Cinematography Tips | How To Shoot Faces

So here is a comparison between the 11 millimeter and 18 millimeter.
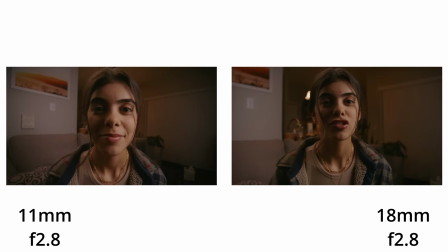Next we're going to be shooting at 24 millimeters at 2.8.
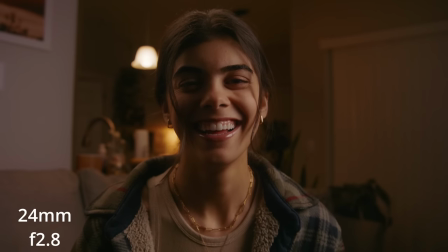[4:19]
As we get closer to 35 and 50 millimeter you will start to notice the face to begin to shape more naturally and flattering. We start to get a bit more accurate representation of what her actual face starts to look like. At 24 millimeter we can get a good sense of the location in space but we are starting to feel a
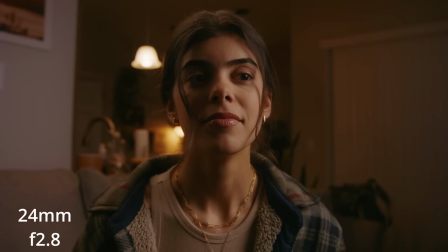[4:36]
bit more compressed and notice the background getting a bit larger and it appears to be getting closer to the subject. As we approach the tighter lenses that will be an upcoming theme as you notice that the background starts to compress against the subject everything starts to become flattened and the background starts to become larger and closer. Now here is a side-by-side of the 18 millimeter and 24 millimeter. Next we're going to be moving to 35 millimeter and this is a fairly good representation of a classic portrait lens. When I'm shooting portraits I'm usually a very big fan of 24 and 35 millimeter Even though in certain commercials I have used the 11mm for a bit more of a stylized look,
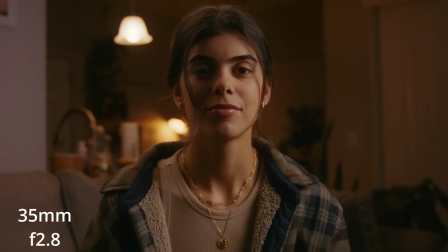[5:13]
I tend to lean more towards that 24 or 35mm look. So notice here the background is starting to get less visible and more compressed, feeling as if it is getting closer to the subject. It is also noted that her face is far more flattering and natural as the compression starts to flatten her face more, to a more normal appearance.
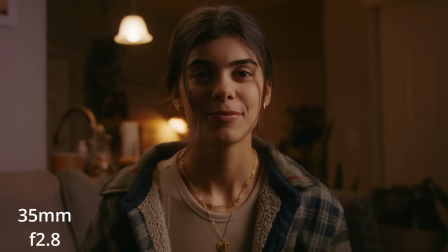[5:31]
Also, a quick note, even though we are at a constant 2.8, you will notice the background getting increasingly blurrier as we get into tighter lenses,
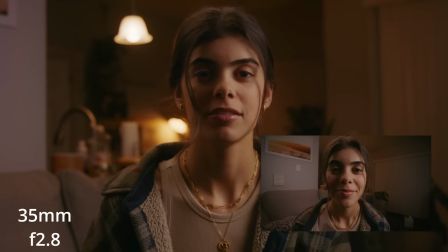[5:39]
At 11 millimeter 2.8, the background is still quite in focus compared to the 35 millimeter here. Here is a side-by-side of the 24 and 35 millimeter. Next, we're going to be shooting at 40 millimeter. And the reason why I chose 40, even though it's quite close to 35, is because in a lot of cinema lens sets, 35 isn't really an option. It's usually 32, 40, 50. And a lot of the times I tend to go with 40 millimeter, it is usually a perfect balance for me between a 50 millimeter being slightly too tight and 35 being a little too wide. It's also very dependent on the location and how much room you could actually back up in the space to get the framing.
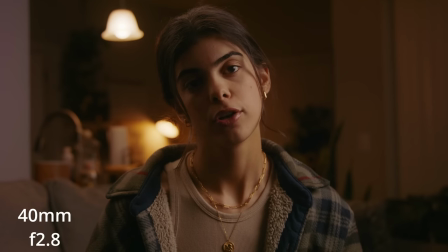[6:19]
As you can notice 40 millimeter here is pretty similar to the 35 as you look at the comparison. So next we're going to move to the 50 millimeter which is a pretty industry standard lens for portraits and close-ups.
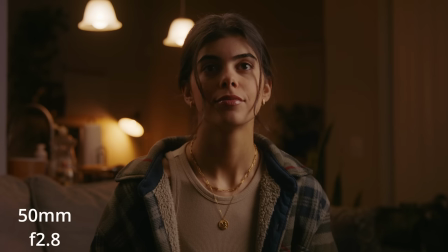[6:34]
The background is getting even more compressed and blurry. Her face is just about normal looking. One thing to note here is that the tighter of the lens that you choose you may need more space in the actual location to be able to give you the room to get the exact composition that you want so take note of that when you are at a location scout or if you have photos of a location and you're choosing lenses take note of how much room you actually have until you hit a wall that's going to be a big determining factor in what lens you choose for a specific shot here is the side by side of the 40 millimeter and 50 millimeter
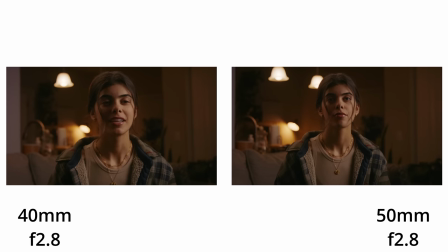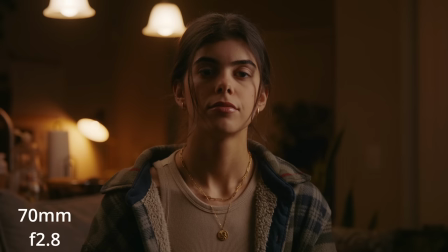[7:12]
The last focal length that we're going to be testing is the 70mm lens here. Similar to the 50mm, her face is starting to look a bit more compressed and flattened.
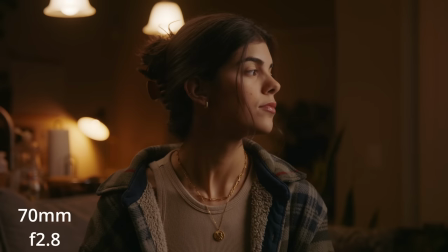[7:20]
Similar to the background, it is even more closer and blurrier. Still, we are seeing even less of the location now. I also want to make a note that the tighter the lens that you're choosing, the flatter the face will be,
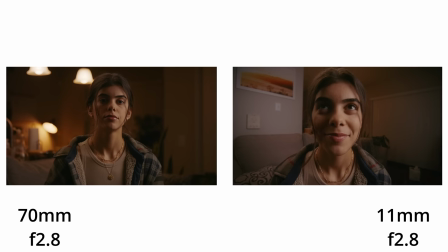[7:32]
directly opposite of the wide-angle lens where it almost looked like a fish and it was pushed back and you can't even see your ears anymore. The tighter the lens, the exact opposite will happen. So being able to understand the talent and the actor or actress you have in front of you and their facial structure, being able to choose a lens that could best represent the story and best show off their appearances, that'll be a very big determining factor for you as a cinematographer in how to shoot a particular scene. So that's a wrap for today. Hopefully you guys found this to be a little bit beneficial. You maybe learned a little something that you could take away for future shoots. Again, there's no right or wrong answer here. It's all dependent on the production and the story that you're trying to tell. So before I sign off, here are all the shots back to back.